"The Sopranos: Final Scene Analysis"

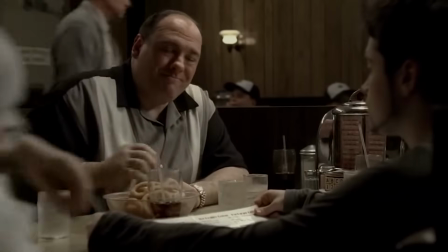All three characters are obscured from view each time the waitress delivered one of the sacraments.
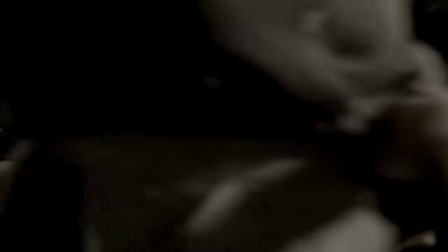This tends to indicate that the metaphor for death applies to everyone seated at the booth. Furthermore, if we count the two instances prefiguring the ending alongside the ending itself,
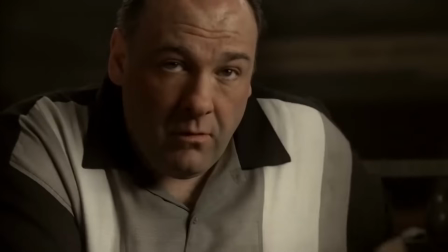we have 3 blackouts total, one for each of the Soprano family members seated at the booth.
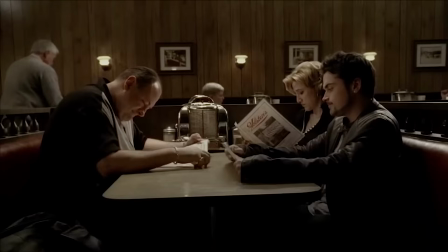These blackouts are the antithesis of the 3 lights that otherwise portend the transition of 3 souls to the afterlife.
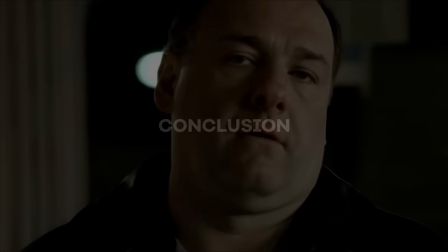Contrary to claims that the ending is ambiguous,
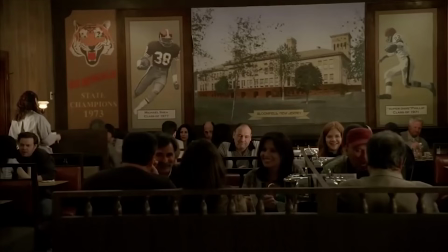the final scene of the Sopranos series finale provides a great deal of information to suggest that we are watching an assassination plot unfold.
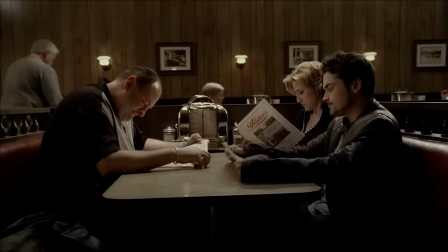Furthermore, the scene is layered with symbolism indicating that the plot winds up killing everyone seated at the Soprano family booth.
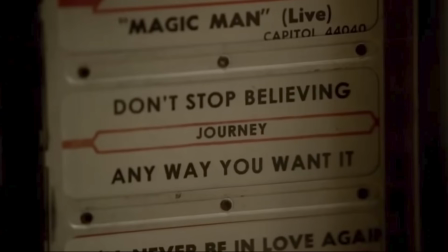Tony, Carmella, and Anthony Jr. take Holy Communion in the presence of 2 contract killers.
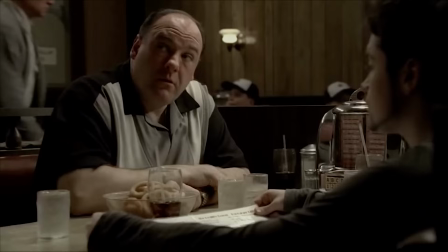The scene is illuminated by ominous recurring arrangements of lights that account for 3 deaths.
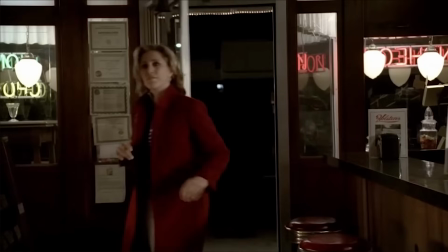Each character enters Holston's in a manner that alludes in some way to their own mortality.
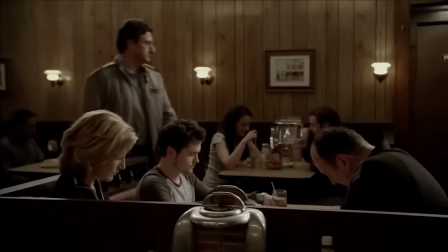The dread prospect of motherhood haunting Meadow foretells the murder of her entire family through a prophetic diary entry concealed in Holston's kitchen.
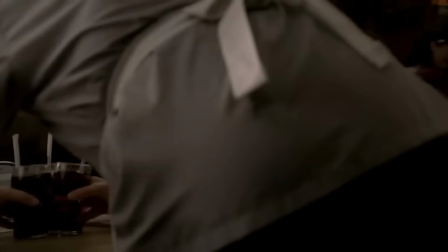Even the existential cut-to-black ending is prefigured in a way that applies to everyone seated at the booth.
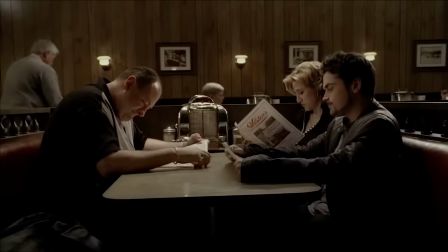All of the symbolism and major themes trace back to the dramatic premise of the series itself, that is, the antithetical relationship between the Kindred family and the crime family.
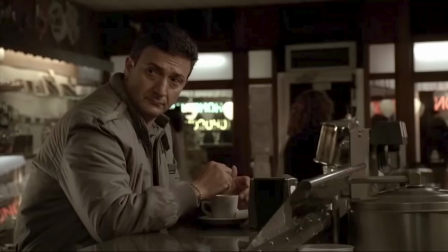The tension is to be resolved when the Kindred family is finally annihilated by the crime family.
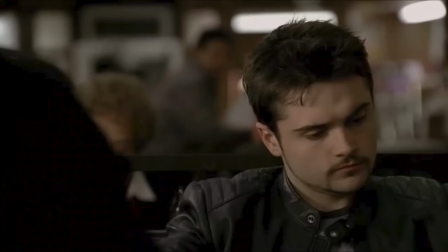We can apply Tony's last words as a final piece of evidence to make this point.
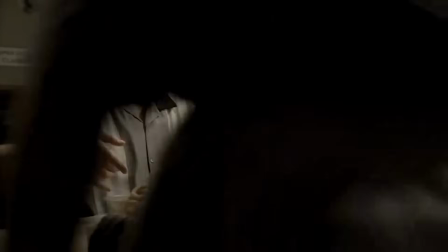When the waitress delivers the onion rings, Tony states, quote, "I went ahead and ordered something for the table," end quote.
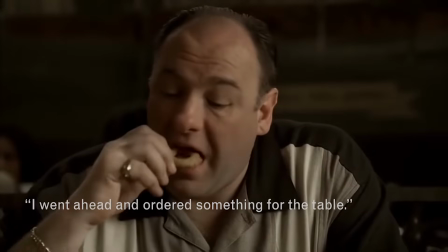We can take his statement to have a dual meaning. As the head of the Kindred family, he refers to the sacramental wafers delivered for the Eucharist.
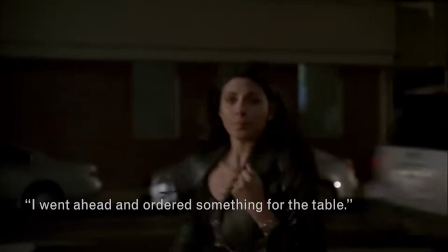As the head of the crime family, however, his statement refers to the assassination plot itself.
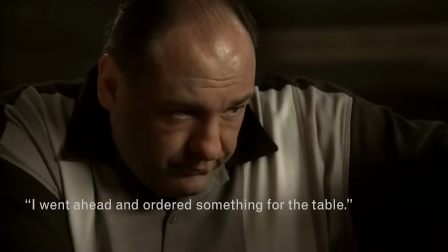The something Tony orders for the table is death.
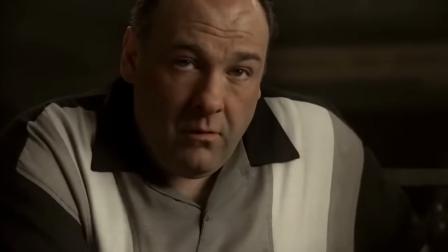After all, his involvement in organized crime is the causa prima for everything that leads to 3 murders on this night.